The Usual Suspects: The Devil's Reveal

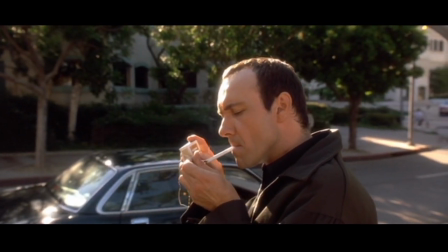[8:19]
Again, most reveals shed light on the truth of a story, but I can't think of any reveals that do what this one does, and that's negate the entire story.
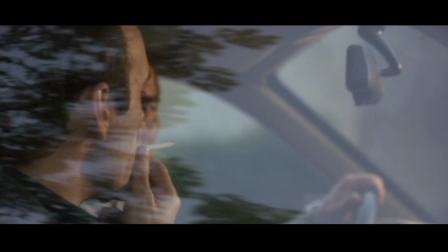[8:28]
We now know that Verbal Kent is Kaiser Soze, but that revelation comes at a price. We can no longer trust anything Verbal has told us.
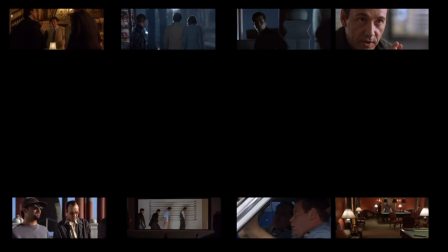[8:36]
The entire movie's plot becomes conjecture, false tales from a guilty party looking to hide and escape.
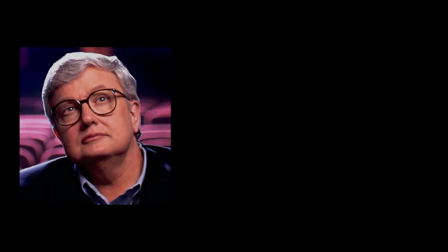[8:43]
For some, this is a hard thing to take. Roger Ebert famously gave this film one and a half stars, citing the plot as his main gripe.
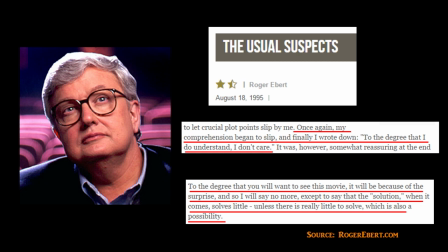[8:50]
He simply couldn't follow the story well enough to enjoy the film, and the ending made him feel that there had never been a point to the story at all.
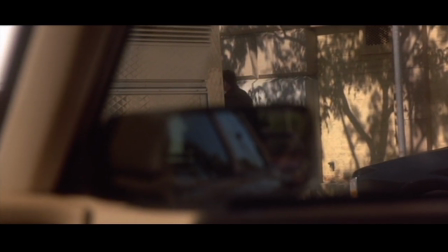[8:57]
Now, I'm not going to say that Ebert was wrong. His opinion is just as valid as mine or anyone else's.
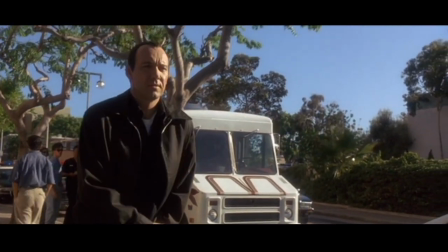[9:03]
But I think he dismisses a key element of this movie by taking it for granted. Too often, we expect to be masters of the narrative in a movie.
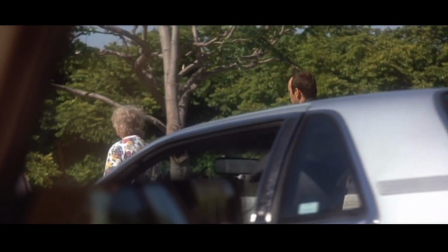[9:10]
We demand to know all details. And we're upset when there are too many unanswered questions.
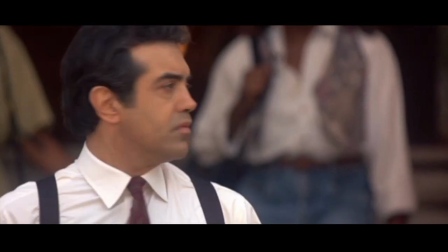[9:15]
I think the usual suspects takes this concept and tears it apart, stripping the audience of any right to the truth.
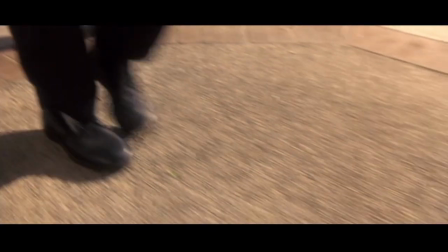[9:22]
In essence, the experience of this film is to be completely lied to, and that's something incredibly unique.
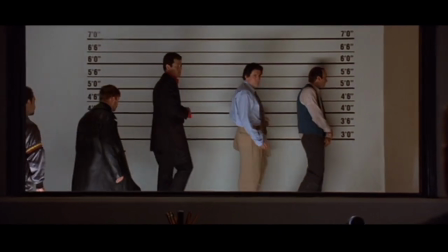[9:28]
When the movie is over, the audience knows absolutely nothing except for the identity of Kaiser Soze.
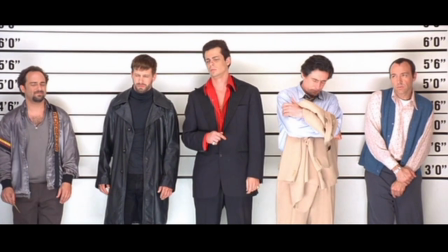[9:34]
The question is answered, but at the cost of the entire plot of the movie.
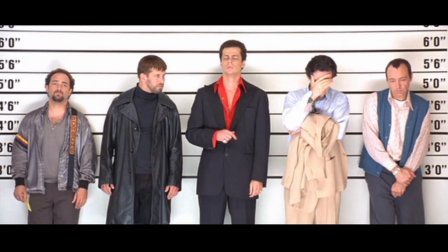[9:39]
We cannot believe anything Soze has told Kujan, and that leaves the audience feeling vulnerable.
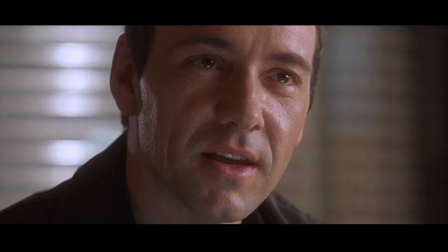[9:45]
It's a brave move to alienate your audience from the plot, but Singer and Macquarie handle it like masters of the craft.
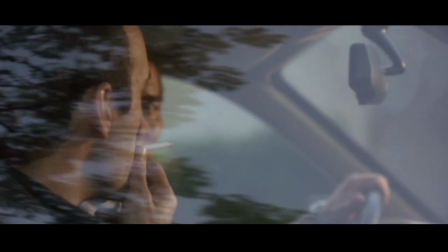[9:52]
And, true to form, they leave you with little time to make sense of what you've just discovered and learned.
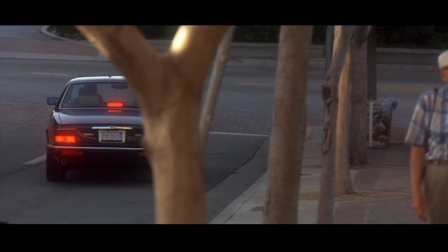[9:57]
The moment we learn Soze's identity, the movie is over in less than four minutes.
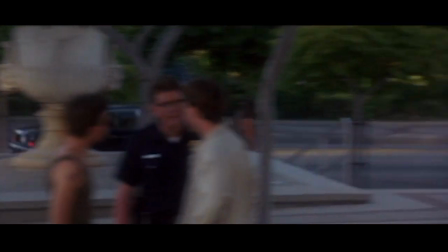[10:02]
And like that, it's gone.
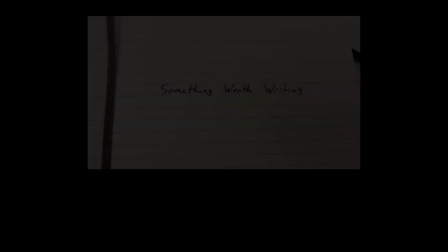[10:09]
Thank you so very much for tuning in for the very first episode of Something Worth Writing.
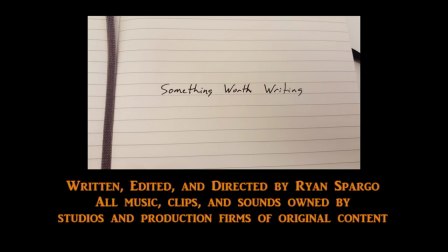[10:13]
We are a channel dedicated to the love of storytelling through film, art, books, music. We have a deep, deep passion for storytelling and a deep passion for all kinds of mediums of art. You're gonna see a lot of things here like this, a lot of critical evaluations, loving homages to things that we adore.
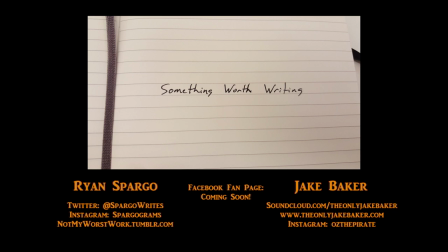[10:32]
We hope you stick around. If you like this, please like, comment, and subscribe. Share this with people. Tell them to come see it. There's plenty more on the way. And if you don't like it, let us know in the comments below something you'd like to see instead. We're always willing to take a critical look at anything out there. We hope you'll stick around for more entertainment. Thanks so much.